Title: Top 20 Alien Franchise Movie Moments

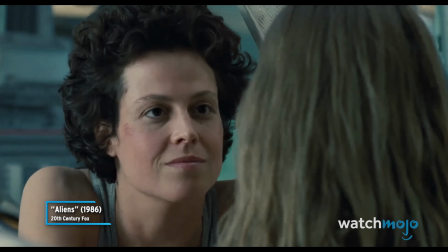[0:00] Can I dream? Yes, honey. I think we both can.
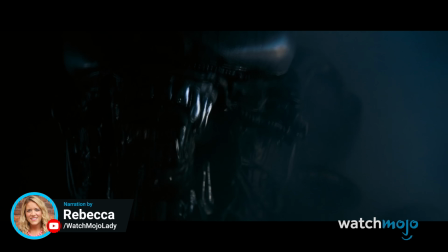[0:06]
Welcome to Watch Mojo, and today we're counting down our picks for the most memorable scenes from the Alien franchise.
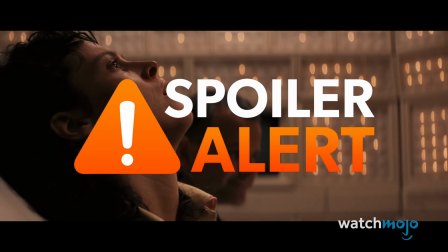[0:12]
There will be major spoilers ahead.
There is an explanation for this, you know.
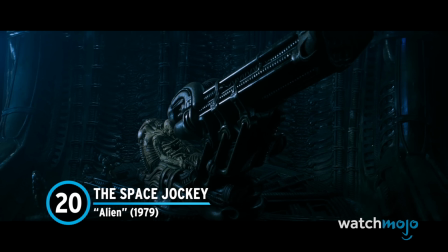[0:20]
Number 20, The Space Jockey, Alien.
Ash, can you see this?
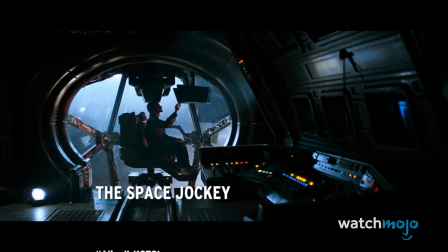[0:26] Yes, I can. I've never seen anything like it.
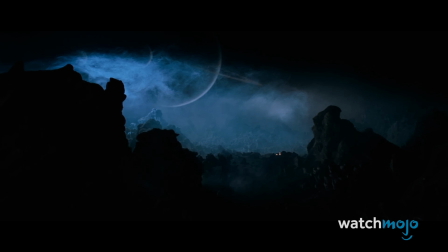[0:32]
The first Alien is highly regarded for its art direction and visual effects, the mastery of which is on display in the space jockey sequence.
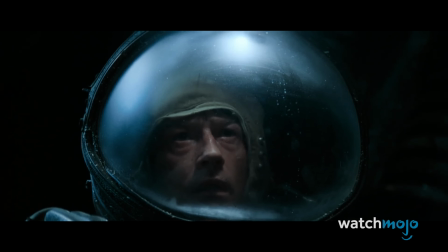[0:39]
Our heroes stumble across this monster while exploring the derelict ship on LV-426, and the visual is unforgettable.
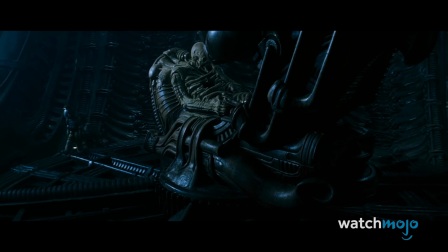[0:47]
Showing some type of inhuman creature sitting at a massive gun, it raises all sorts of questions and elicits a foreboding mood.
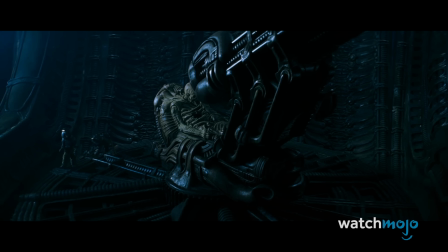[0:55]
We don't know what the heck this is, and we're not sure if we want to find out.
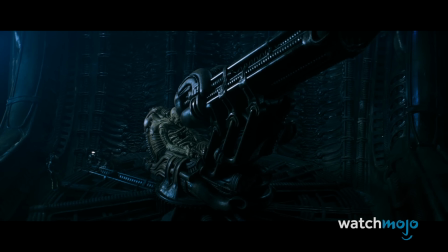[0:59]
The scene was nearly cut for budgetary reasons, but director Ridley Scott insisted that it remain.
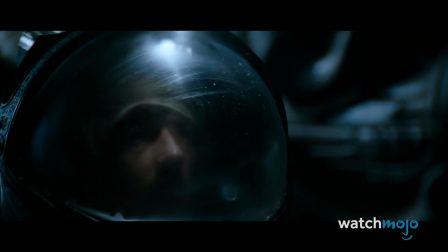[1:04]
We're so glad that he did. Talk about a mood setter.
Alien life form.
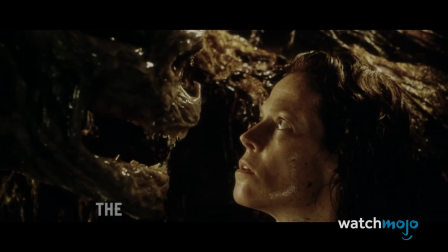[1:12] Looks like it's been dead a long time.
Number 19, The Newborn, Alien Resurrection.
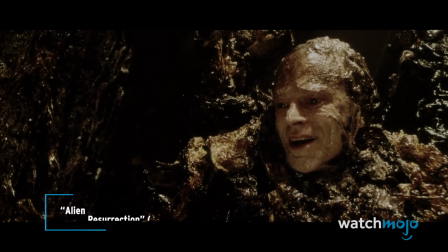[1:19] Look, beautiful, beautiful little baby. Look, it thinks you're its mother.
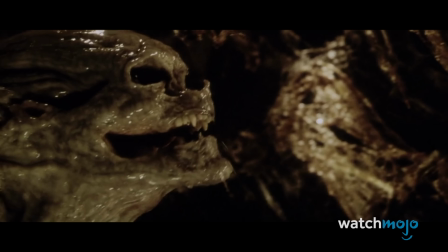[1:28]
Just one look at this thing is enough to get the gag reflex going.
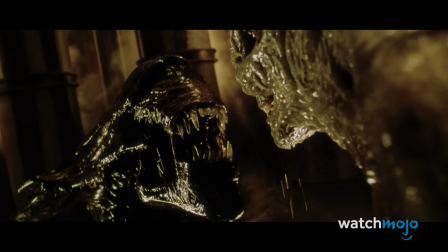[1:31]
Alien Resurrection tried a bunch of different things for the franchise, some of which landed with surprising grace.
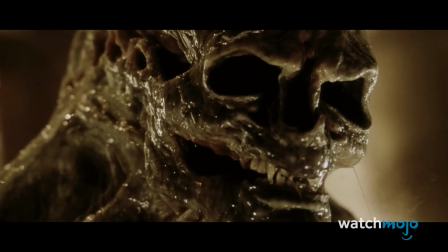[1:37]
One of the greatest ideas was the newborn, a revolting human-xeno hybrid that is probably one of the grossest things we've ever seen.
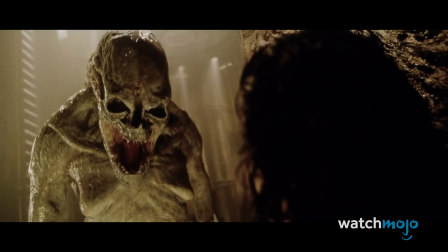[1:46]
With its white, slimy skin, humanoid skull, and various facial features, the newborn is a complete abomination.
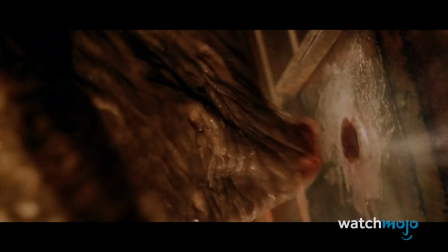[1:53]
And that's not even counting its ludicrously graphic death, which is both a visual and auditory nightmare. Really, everything about this creature is enough to turn the stomach.
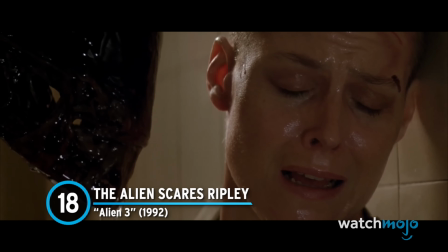[2:07]
Number 18, The Alien Scares Ripley, Alien 3.
Try me.
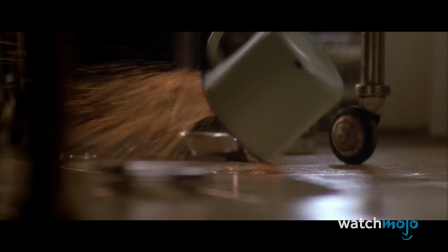[2:15] If you insist.
Even if someone hasn't seen Alien 3, they almost certainly know this iconic scene.
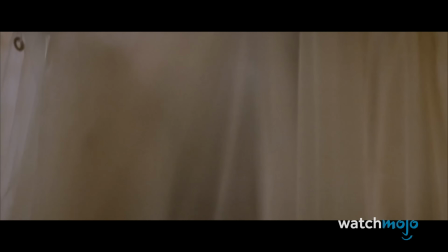[2:22]
It's one of the franchise's defining visuals, the alien slowly approaching Ripley as she cowers in fear, a predator savoring the capture of its prey.
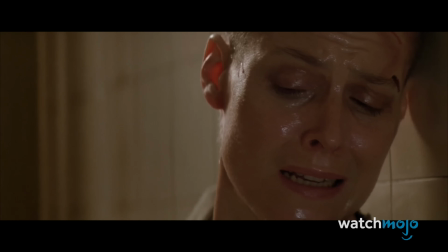[2:31]
It's a fantastic visual effect, the prop alien dripping with slime, opening its mouth, and extending that oh-so-famous inner jaw.
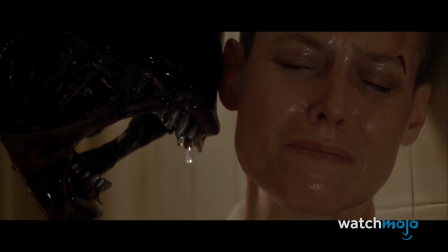[2:39]
The tension is almost unbearable, and the building music adds to the dour mood.
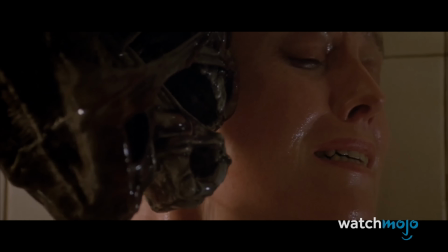[2:44]
Lucky for Ripley, the alien senses the baby inside of her and lets her live.
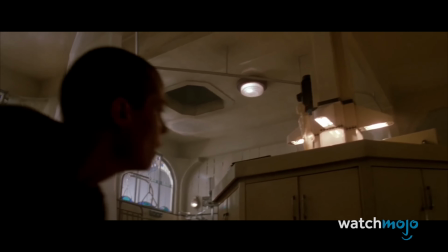[2:49]
Two titans of the movie industry quite literally face off, and the results are undeniably brilliant.
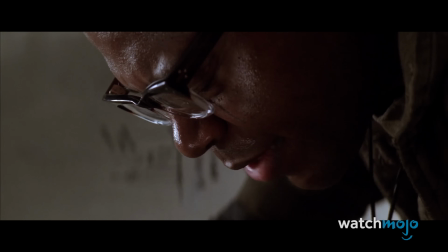[2:56] Give us strength, O Lord, to endure. We recognize that we are poor sinners in the hands of an angry God.
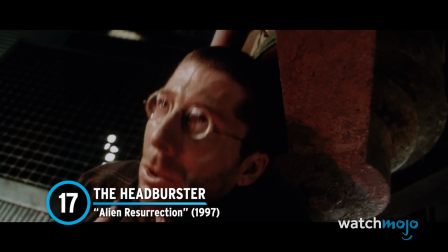[3:04]
Number 17, The Head Burster, Alien Resurrection.
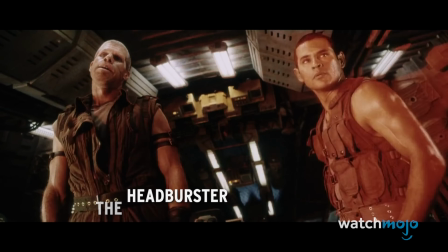[3:08] She is going to take us right back to home base according to the standard emergency procedures.
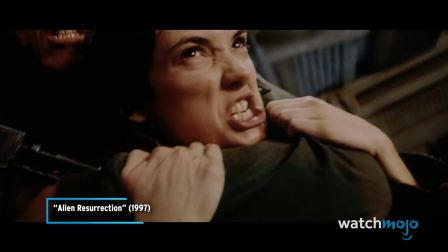[3:14] No, she's not.
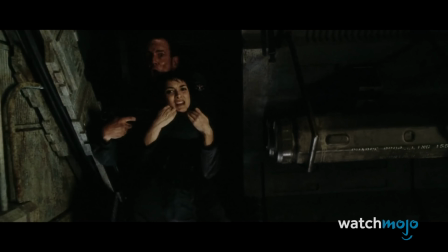[3:15]
Purvis and Wren certainly don't have big roles, but they have staked their place in alien history thanks to a mesmerizing co-death sequence.
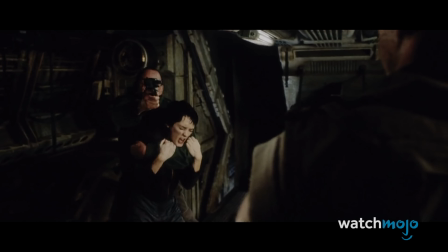[3:23]
Wren holds the group at gunpoint, hoping to abort the crash of the Auriga.
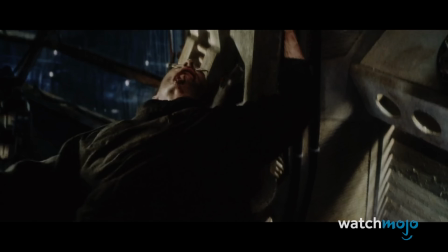[3:28]
And that's when Purvis plays the hero, albeit in a rather unconventional manner.
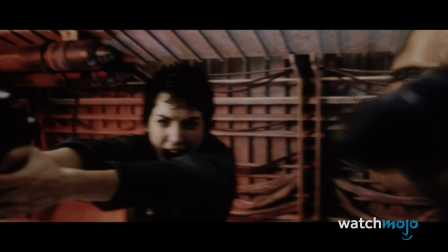[3:32]
Knowing that the alien inside of him is about to burst, he grabs Wren and forces his head down to his chest.
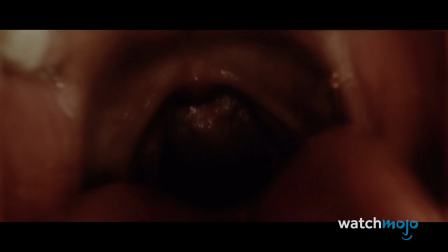[3:38]
We then get a wonderfully creative shot where the camera goes down Purvis's mouth to the baby alien sitting inside.
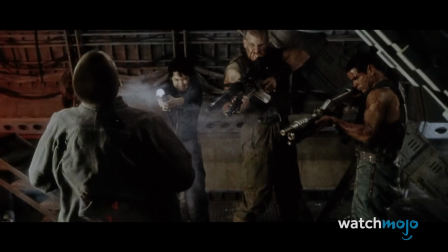[3:45]
It then makes its escape, rupturing both Purvis's chest and Wren's head.
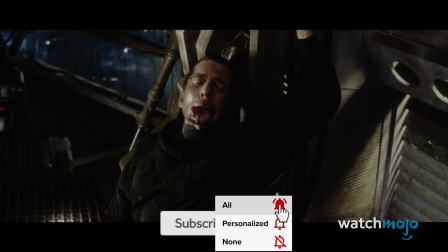[3:50]
It is delightfully surreal, a sequence that doesn't take itself too seriously, while still managing to be utterly horrific.
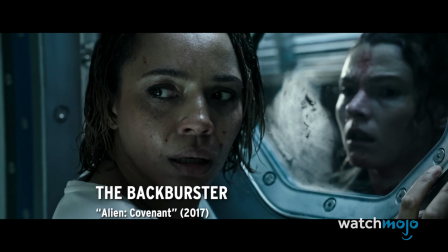[3:58] Why does nobody listen to me?
Number 16, The Backburster, Alien Covenant.
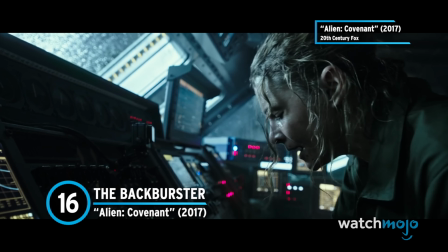[4:03] I need you back here right now. I need you to come back to Atlanta right now.